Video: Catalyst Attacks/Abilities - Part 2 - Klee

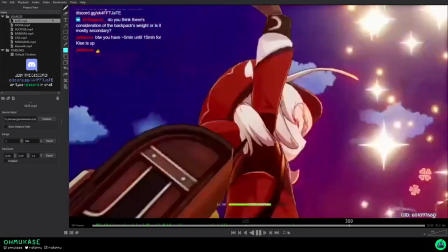I think I think most that most people always really enjoyed the ultimate animations right before
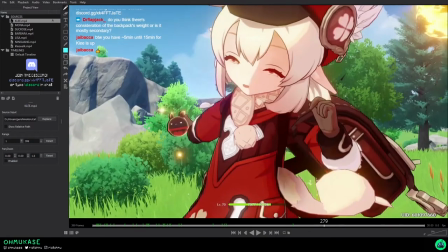We can sort of what's fun about these things I think is the fact that like they have forced cameras.
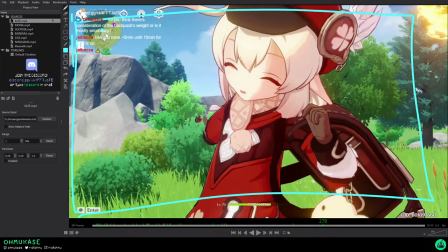So this perspective for the camera is basically always gonna be How you're gonna see it. So this is where animators can get really really really funky because they're allowed to sort of do stuff here Actually, look at that. That's a really interesting. I feel like
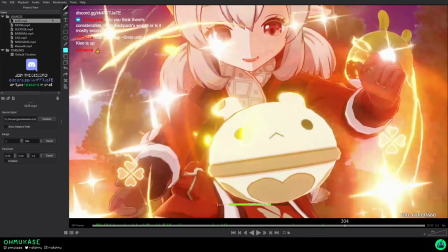for this the
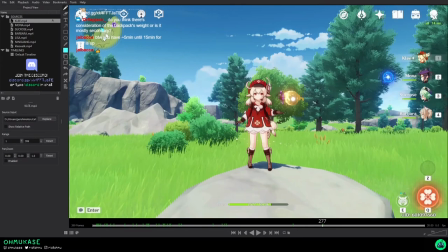background okay so we can see and check here the background here
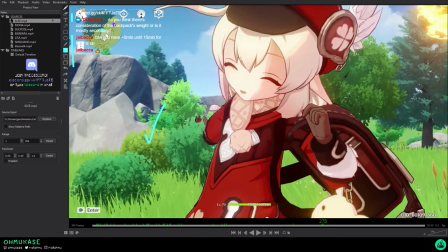is indeed matching here so from an engine perspective it is using the same game space now the question here is whether or not it is rendering Klee in the real world doing this specific animation because there's a funny
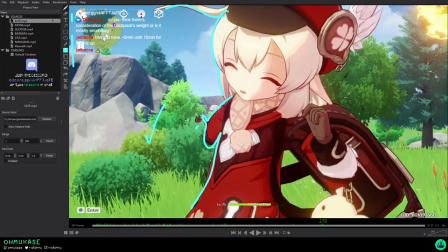thing here that I've noticed which is right here this bomb that she's casting it has a shadow the shadow is on this bush and I don't know if that's like because it's rendering
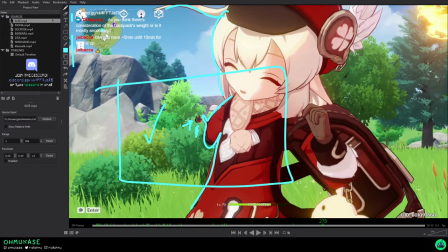on a green screen or something or it's
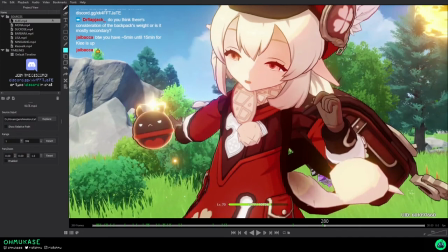in front of that bush I feel like it's or is that is that or is that just the engine not not doing it's like outline here correctly huh
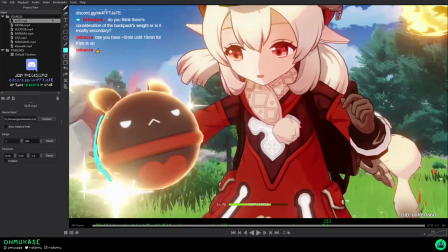I actually don't know it seems like it actually might just be this outline that's rendering rendering a little bit offset right there but this is cute because this bomb has an angry face its ears have bones on them and then right here she squashes it and
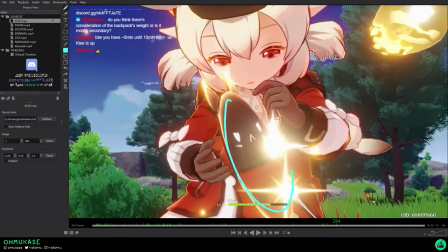you can tell in this situation it's basically just one single bone here and scaling Oh that's cute, she transforms it into a white one. What? Her face.
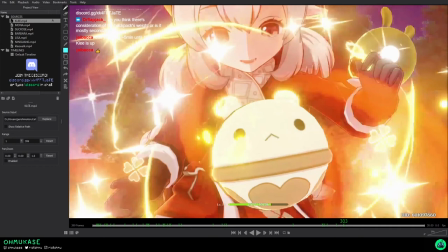So happy.
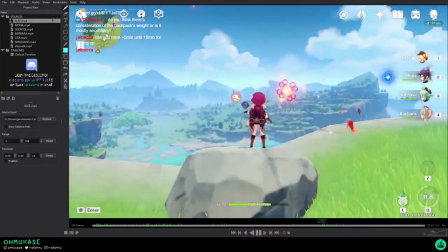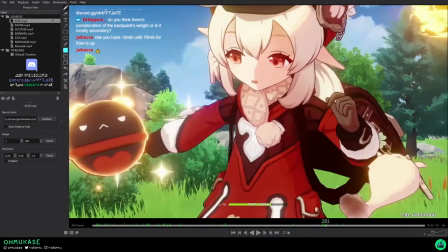So I think what's cool about this is that one, you get to do camera work, then two,
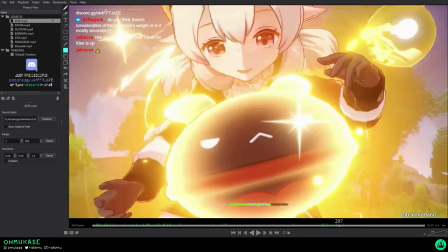since you know that this is always going to be from this perspective, there's a lot more stuff that you can keep track of.
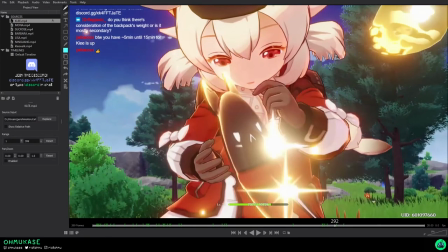So for example, theoretically, if it wasn't frozen here for a couple frames. The eyes, probably, maybe if you wanted to do some detail, you could offset them. You can see here, actually, too, when she blinks, she doesn't do a full blink.
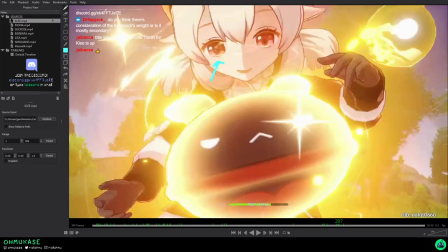And you don't need to do full blinks all the time for characters. A lot of times, we actually do half blinks when we're looking at stuff and speaking. I feel like here, the hands could maybe offset and drag a little bit more. Because it's the same here on this frame and this frame. Woo! But it's really nice.
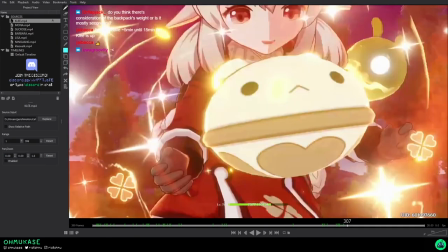Get some elasticity. And then here, she goes from this pose to this pose when she's going up in the sky.
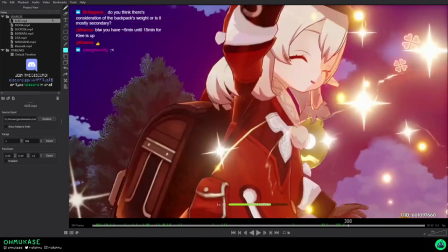There's probably more room to maybe have like one more pose in between here to have like her facing up here Looking this way and her arm like right here because this is where her hand was now her hands up here So having something to sort of connect these two
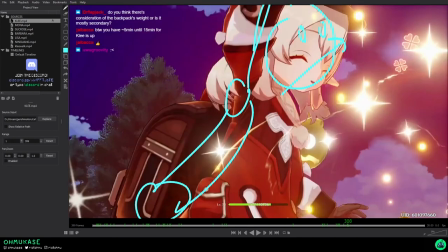In transition as long as well as keeping this in in frame somehow like I don't know maybe like right here Or like right here as it goes up. My lines are disgusting, but you know somewhere here
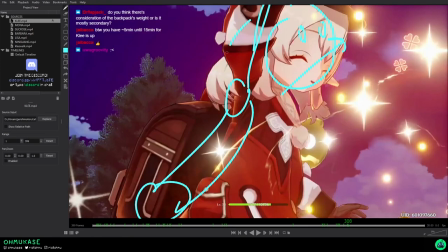not there one two three up up so probably around here with her face still visible or something
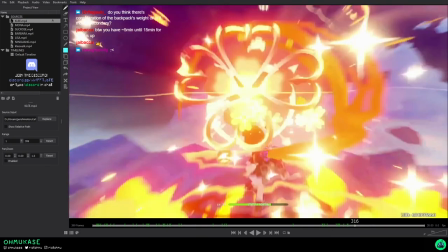as it goes up would help to make it feel a little bit more more smooth i think
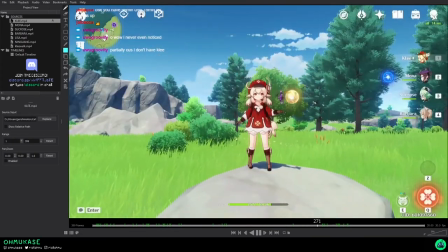cool but i think this is one so for klee on her autos
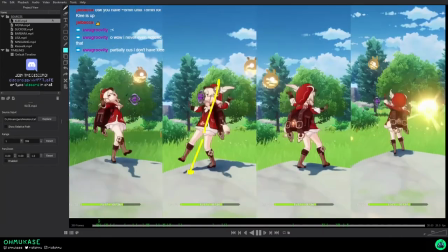and all her abilities she has a lot of this feeling of bounciness as well as like sometimes
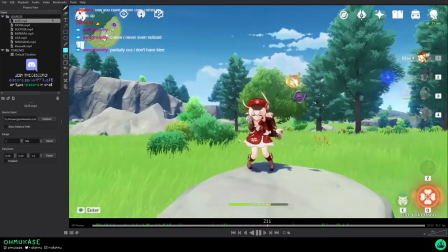almost being to the the edge of unbalanced or like falling over but you know as someone that likes to play things dangerously and
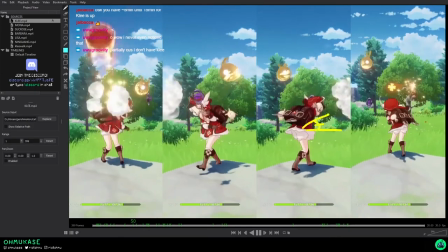on the edge i feel like it fits her personality as well it communicates sort of how she runs around the map and how she runs around the world she's
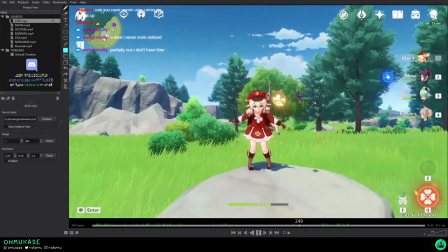just she's just there to throw bombs and do stuff right um
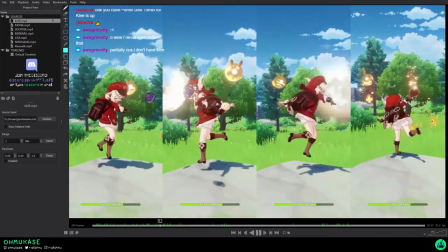you can see that on all of her like wind down she always has like a little bit of a of a bounce and whenever she does an action she always either jumps on one foot
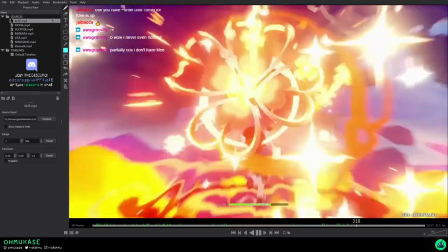or does a spin or does something that is not streamlined but she does it because she wants to
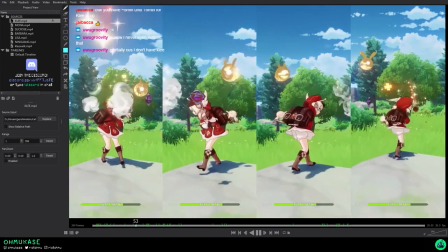and it's fun right
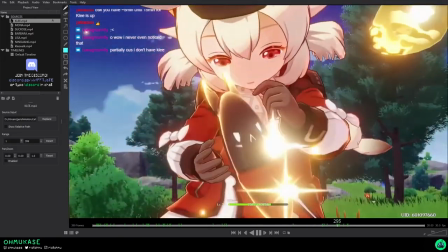I mean all the all the animation on the backpack too is really cute um a lot of overlap a lot of jiggle I'm not 100 sure if that's all keyframed or not but
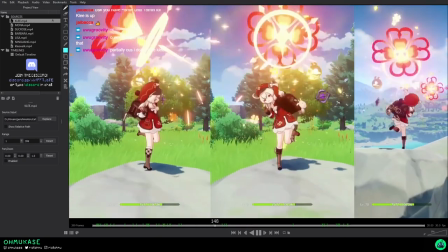it just adds a lot of times just these things add a lot more life to the character right so I
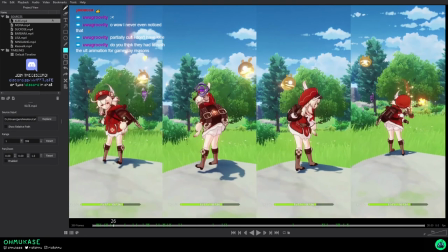think for example she has it has these things here this little thing which has a couple things she has her her hair that flops and then also her feather her cap and
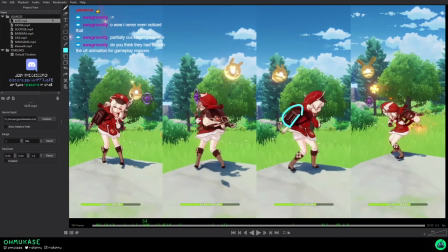her backpack too is not just stuck onto her back the backpack here also itself at the very top bounces up and
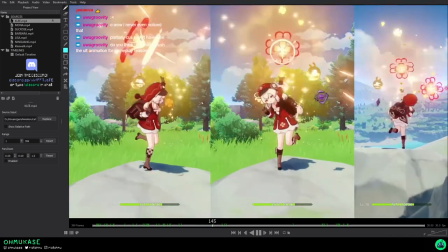down off her back which is just it's very very cute very very nice alright we're gonna move on from Klee now we're gonna go on to Mona because I do need to keep a little bit of time